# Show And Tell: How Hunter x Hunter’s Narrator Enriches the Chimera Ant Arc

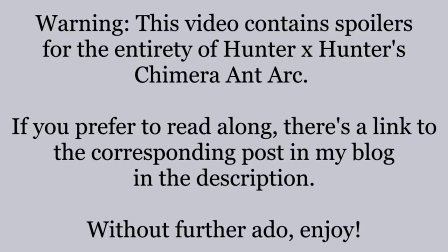Warning, this video contains spoilers for the entirety of Hunter x Hunter's Chimera Ant art. If you prefer to read along, there's a link to the corresponding post of my blog in the description.
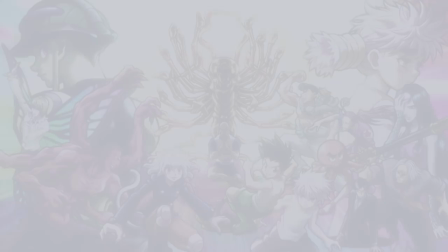And without further ado, enjoy. Narration is something easily taken for granted.
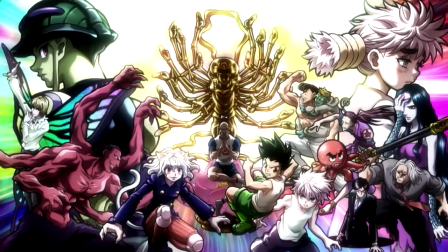Usually it's just there to provide background information, stuff we need to know in order to understand what's going on, without turning the characters into walking exposition machines. A narrator arms the audience with knowledge, and they synthesize and interpret it accordingly. However, this is the bare minimum of what a narrator is capable of.
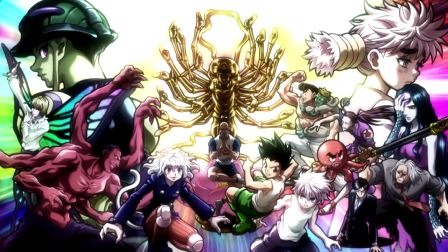By manipulating when and how one uses narration, a sea of possibilities opens to the storyteller, allowing them to elevate their work to a level not otherwise possible.
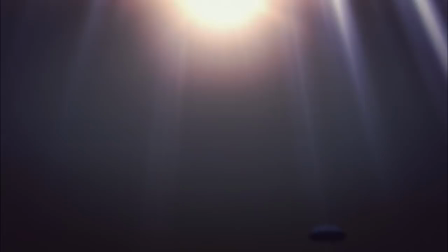The Khmer Ant arc of Hunter x Hunter is often decried by many an anime viewer for its extensive use of narration, with the narrator seemingly joining the cast along for the ride.
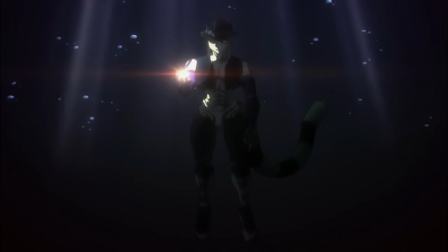But rather than take this as a fault, I'd argue that this narration style is what elevates the Khmer Ant arc among the higher echelons of its brethren.
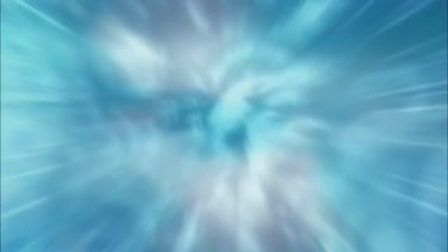Hunter x Hunter utilizes this narrator as a playwright employs prose,
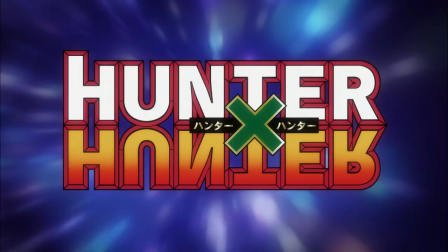enveloping the Khmer Ant arc in an air of dramatic tension and epicness in every sense of the word, as as improving understandability in both its themes and plotlines.
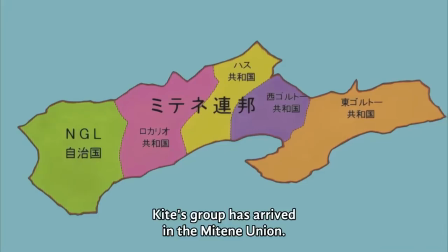Throughout the beginning of the Chimera Ant arc, the narrator is pretty typical.
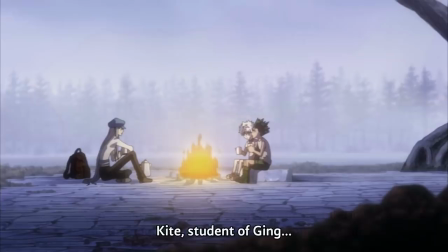The majority of his input is through summary, exposition, and knowledge that the average person living in the Hunter x Hunter universe would know, and thus things would be unnatural for the characters to mention.
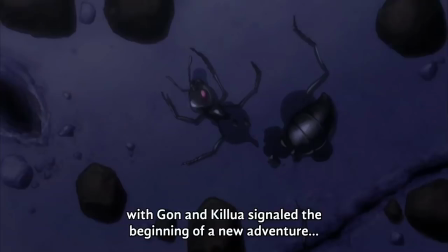His usage is also usually relegated to the beginnings and ends of episodes, interjecting only every once in a while otherwise.
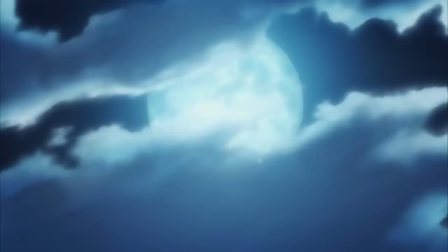His main job is to establish the setting and summarize past events so that we're able to get our bearings as the arc establishes itself.
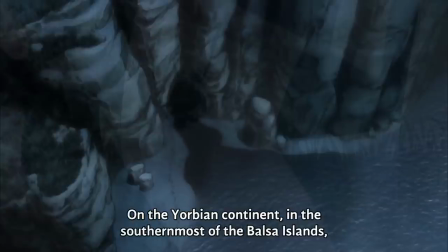For everything else, the characters interact among themselves, leaking important information along the way.
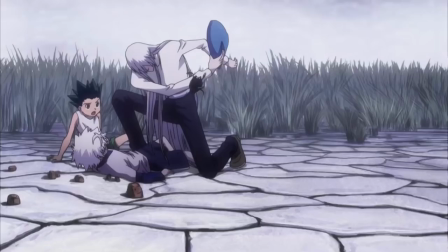For example, Kite is the one to reveal the seemingly unassuming antagonist for which the arc is named, and his reaction clues if you're in on what to expect more elegantly, Sans narrator.
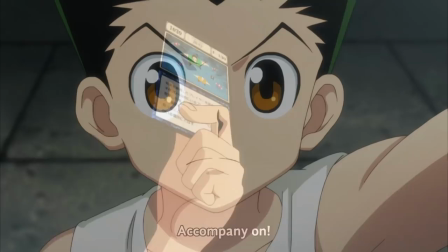The audience is given the privilege of being in the same position as Gon and Killua. Whistle away with the help of a company, they find themselves in a new, unfamiliar situation with a foe they know little to nothing about.
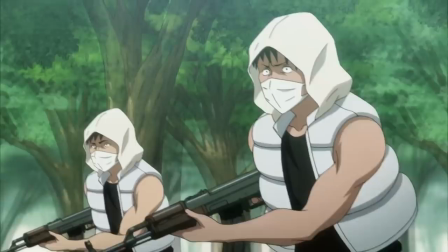By easing up on the narration, the audience is given time to formulate their own thoughts and theories about events to come, and as the arc continues and the audience is privy to just how vicious of an enemy the Khmeran Ants are,
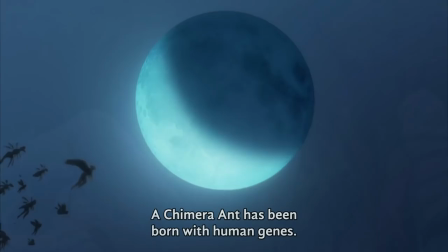dramatic tension builds because we know just what Gon and friends are in for. But over time, the narrator helps himself to more and more liberties.
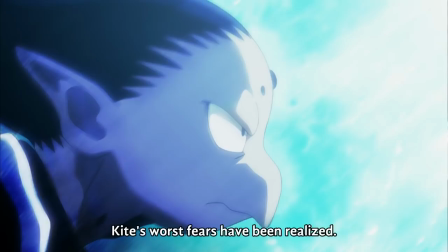Expanding from simple exposition, he chimes in to punctuate key points and expand on others. Eventually he begins to reveal information beyond the scope of common knowledge.
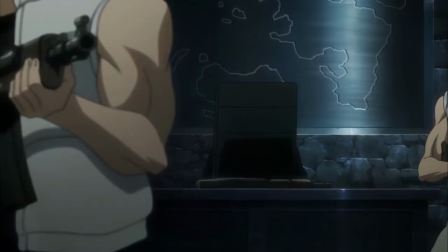One of the early turning points of narration is the introduction of Jaro's backstory.
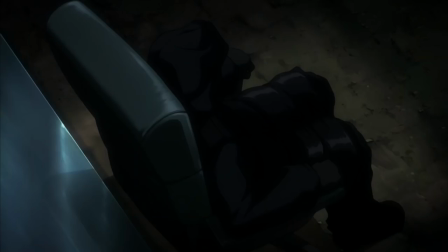From the teaser at the end of the previous episode, one might expect this shadowy ruler to be shrouded in mystery, some mental bubblegum for the viewer to chew on throughout the arc.
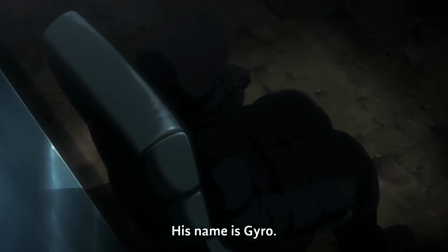Imagine a surprise when the first half of the next episode is devoted to explicitly describing how this individual came to be.
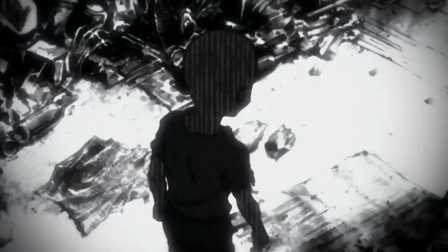Togashi deliberately spells it out for the viewer because in this instance he wants to remove all speculation. He sacrifices the air of mystery, but in turn is able to set the tone for the entire arc.
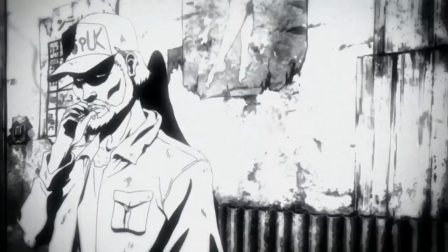Before the flashback, the audience's view of Gyro could be any number of things, from cocky, goofy drug lord to calculating mob boss, but this image crystallizes into something concrete post-flashback.
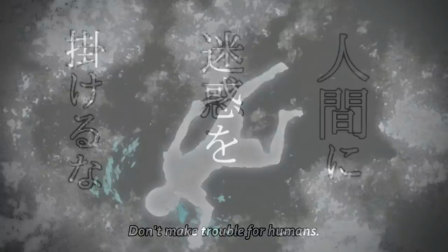Now we understand Gyro as a former abused child who feels at odds with the universe, going as far as declaring his inhumanity.
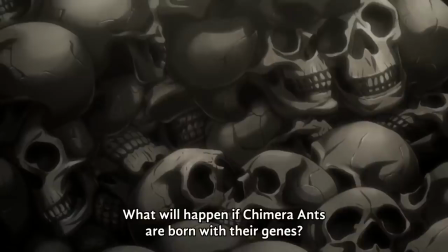We also learn the principle of which he based the founding of an entire country upon, which proposes an interesting question that the narrator leaves with us at the end of the episode.
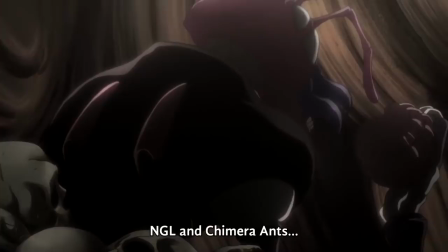This usage of the narrator to steer the audience on course returns later in the arc, and it's helpful as a way to drive points home.
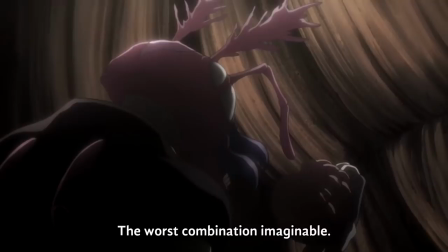By presenting Gyro in this way, the viewer is able to focus on what is happening rather than what could be baseless speculation, and the themes of humanity vs. inhumanity are made more apparent.
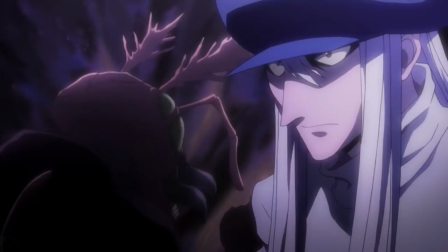Dramatic tension continues to climb as well when the audience considers the implications of the narrator's question.
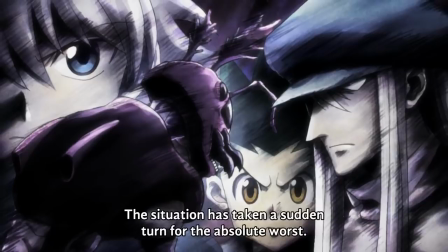Speaking of questions, this also marks the beginning of the narrator almost losing his objectivity, broaching speculative questions rather than just presenting clear facts.
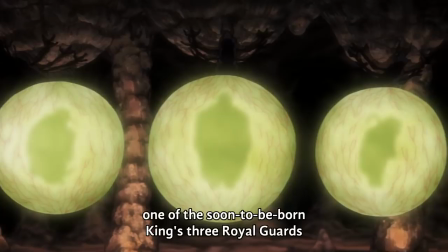The narrator also maintains a timeline for the benefit of the viewer. He notifies the audience the timing of crucial events such as the hatching of the Royal Guard and the days leading up to the selection.
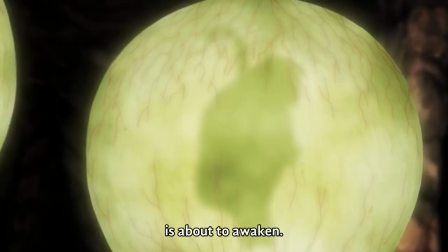It seems like a minor thing at first, but during later events this is extremely important as more pieces and players get added and more things happen simultaneously.
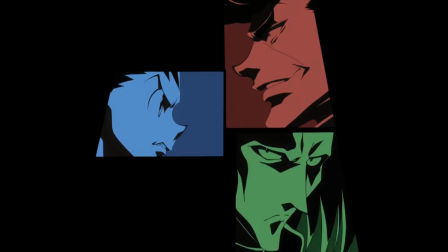At the same time, the narrator plays a diminished role after the gyro reveal, allowing dramatic scenes to speak for themselves.
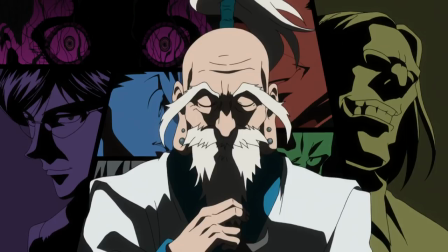One of the criticisms viewers have for the Hunter x Hunter narrator is redundancy, but he knows when to back off to increase the emotional impact of a scene.
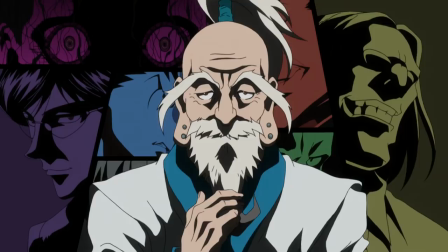In some episodes of the Knuckle and Shoot training section, he isn't anywhere to be found at all, with brief recaps serving as summary and characters free to make their own proclamations to the camera.
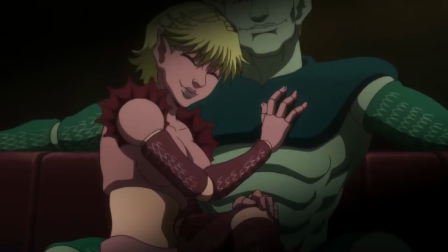The narrator returns in full force when Killua ends up having to deal with the Ortho siblings. Escaping from the beginnings and ends of episodes, the narration picks up halfway after the male sibling makes a curious remark.
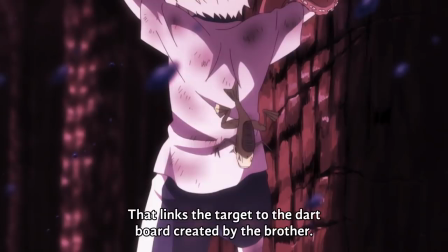Here the narrator fully explains just what the Ortho siblings' power entails for a reason similar to the gyro flashback.
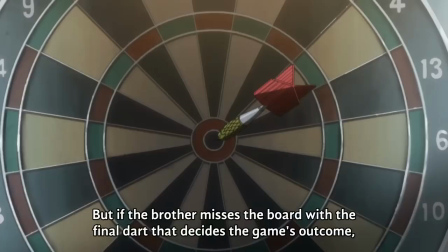Togashi wants to drive home Killua's helplessness as well as the Ortho siblings' risk.